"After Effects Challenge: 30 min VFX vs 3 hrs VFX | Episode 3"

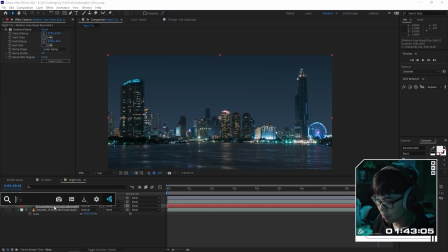740s
We have that little gradient, and because there's a bit of banding going on, we're gonna add a bit of noise. So that's a nice little trick for you. Look at that banding. Look at those lines from that gradient.
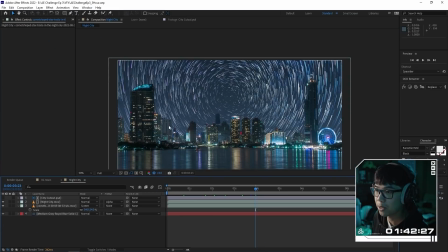748s
Boom, add a bit of noise and it looks beautiful again. Now the problem with this is I actually want it to not be so colorful. I think the color scheme that I kind of want to go for is more like a greeny cyan and an orange. So I have those complementary colors. I think I might want to actually not use like the full cutout like this, and I'm only going to use certain portions of it and separate them a little bit.
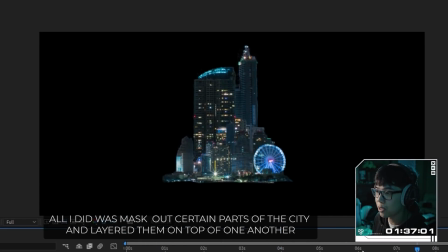770s
Okay, so this is my city now. So if I play it back, it looks nice and busy. I think I want to, like I said, change it so that the color scheme is more like a bluey yellow.
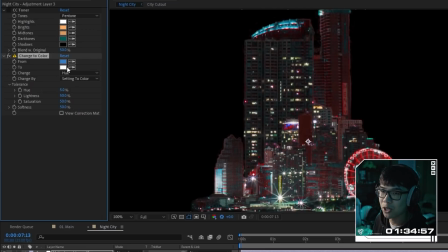778s
So let's try changing to color. I will change it to something like greenish.
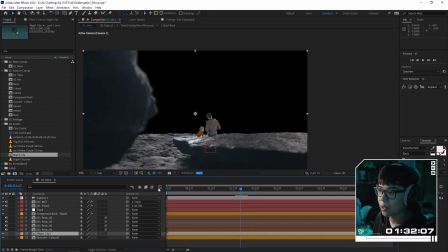783s
All right, so let's put the city into the scene and see what it looks like. Boom. Okay, wait, I need to put that in the back.
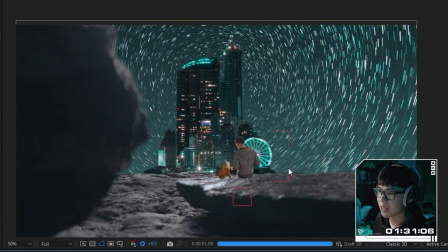789s
There we go. I think I need to fill in the left and the right side because right now it just looks like a floating city, which is not exactly what I want.
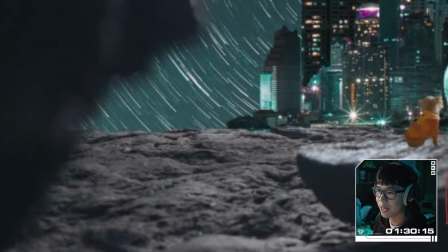796s
Because it's such a harsh like line that's happening over here, we can add a bit of fog to really like blend it together a little bit.
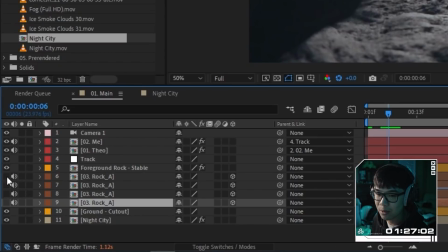802s
I'll add a little more rocks. All of these, I'm thinking they should all kind of like rise up a little bit.
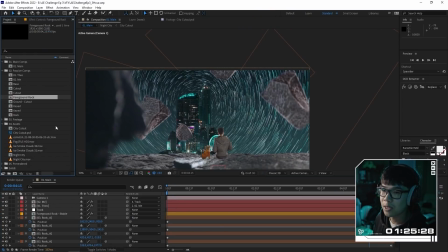808s
So they will all be keyframes so that they're rising. You know what? Okay, let's make kind of like a wall of rocks.
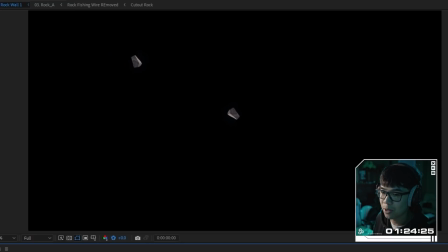815s
And there's probably a script or a plugin or something like that will help me with the manual work of doing this, but in this case I'm just doing it all by hand.
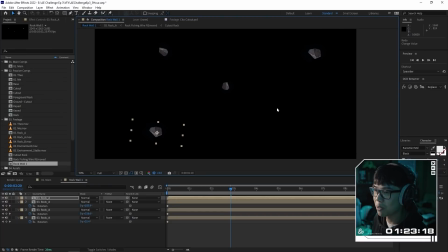822s
So for each rock wall I'll do maybe like 6 different rocks. I just realized I don't really have to clear the cache very often, which is really nice because the amount of RAM on this makes things a lot snappier, not gonna lie.
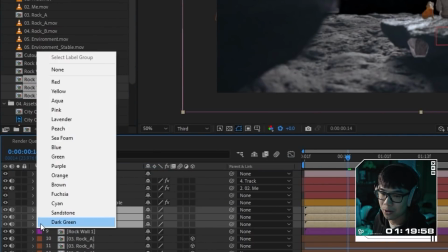832s
And we're gonna put this in like this, and then we're gonna turn them all purple, and then we will make them into 3D layers.
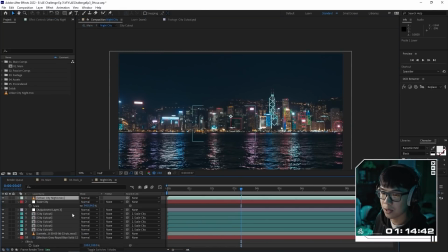839s
We're going to work on the city again. Okay, let's go back to the night city over here. We'll put that in and we'll put it on the very back, and this is not too bad.
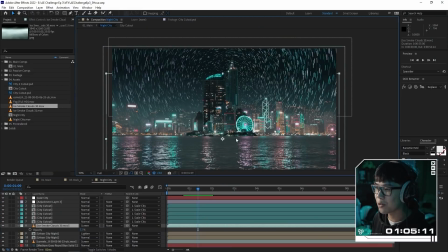848s
So I have an hour left and it's looking okay so far. I'm still working on this little fog over here.
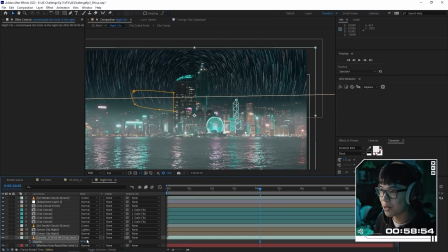853s
Let's add like another fog on top maybe. And then I'm probably just gonna render this background so it's a little bit less intense on the PC.
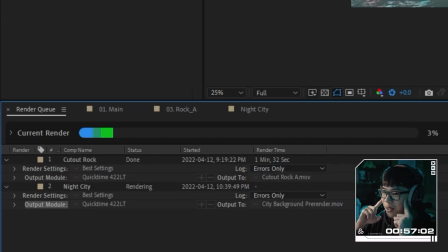860s
Please don't take too long. I know I've applied quite a few effects. Okay, 7 minutes, 5 minutes.
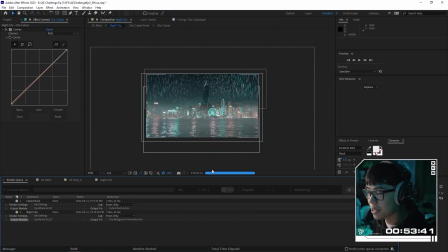866s
This is like the best thing to see once you hit the render button. Just in time, I came back from the washroom, grabbed a bit of water, and the render is done.
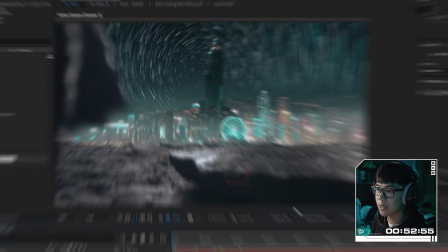872s
So let's import that in. Okay. So I need to kind of add some fog.
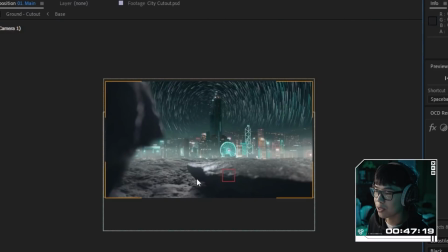877s
I'm gonna try and color match the rocks to the city scene for now.
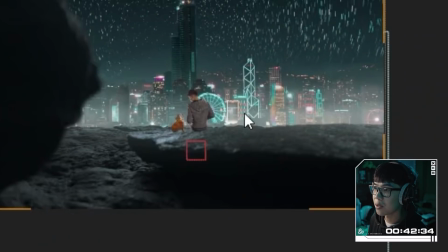880s
Okay, so when I put me and Theo into the scene, clearly we're not color matched, but we also don't have a drop shadow. We're just looking at each other like we're looking for the answer to how to make a good drop shadow.
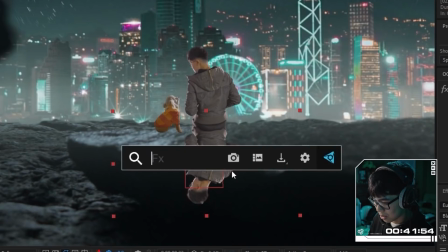891s
I think I'm just gonna duplicate myself, do something kind of like that, and then I'll just like power pin it. So the light source is coming from like, you know, both sides kind of.
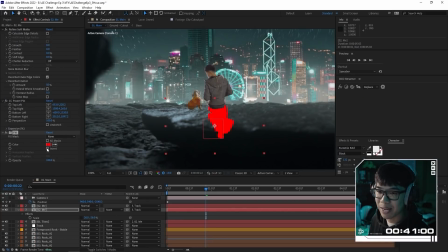898s
So I'm pretty sure they can just come inward like this maybe. We'll fill it black and then we will add a bit of a fast blur as well.
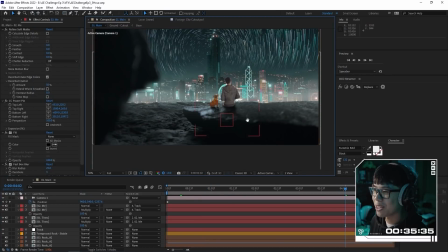905s
Do something like this, subtract, and then just feather it out. If I spend more time on it, I can get it more accurate, but I think it's good enough.
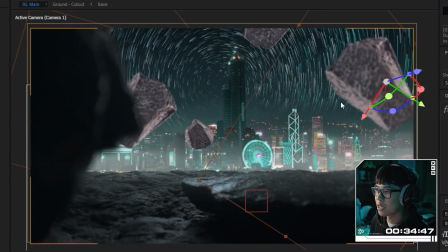913s
Let's add in the rocks. This rock needs to look kind of like this basically. So in order to do that, let's start playing with the curves.
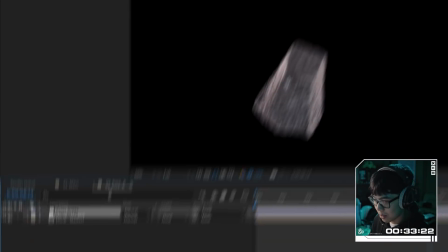919s
Instead of applying it to one rock, let's add it into here as an adjustment layer and add that in, and let's see what it looks like because it'll affect all the rocks.
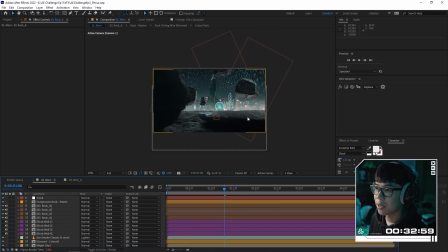927s
Okay, it's not bad. It's definitely a little bit on the sharp side. Probably add something that will help not make it as sharp, which is a nice little fast box blur. I feel like the city night is pretty bright in comparison. I think I should use something like Lumetri colors.
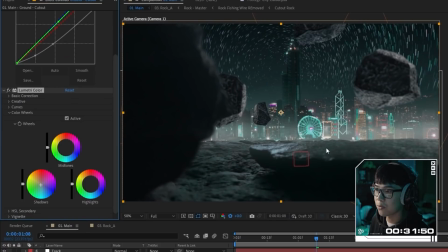942s
I'm pretty sure I can just like pull the shadows over to something more greeny like this. Okay, we have half an hour to basically color correct it and make any small adjustments that we may need.
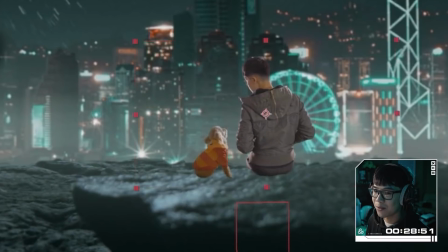952s
I'm gonna try and color match myself so that I look a little more in the scene. This is the color corrected version of me and I look not bad.
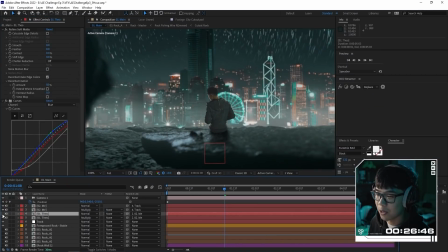958s
I'm gonna copy and paste this over to Theo and see what that looks like. I still have 26 minutes for me to kind of refine this a little more.
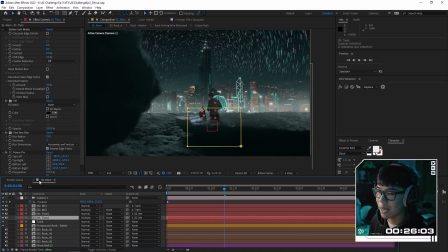964s
I also think I need to add like not just a fast box blur, but maybe like a camera blur, because the blur should technically kind of like be the same blur as this, right?
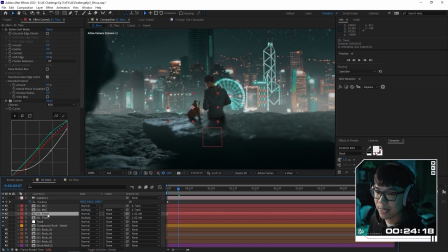972s
There's the same focal plane. Both of us are quite saturated, so let's add a desaturation.
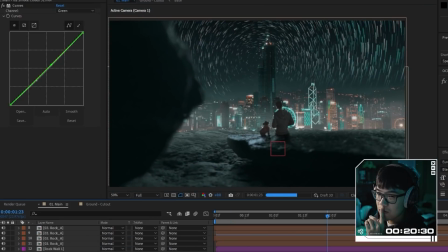978s
Not bad if I just look at it from a still image. Let's add a fog, like what I wanted to do before.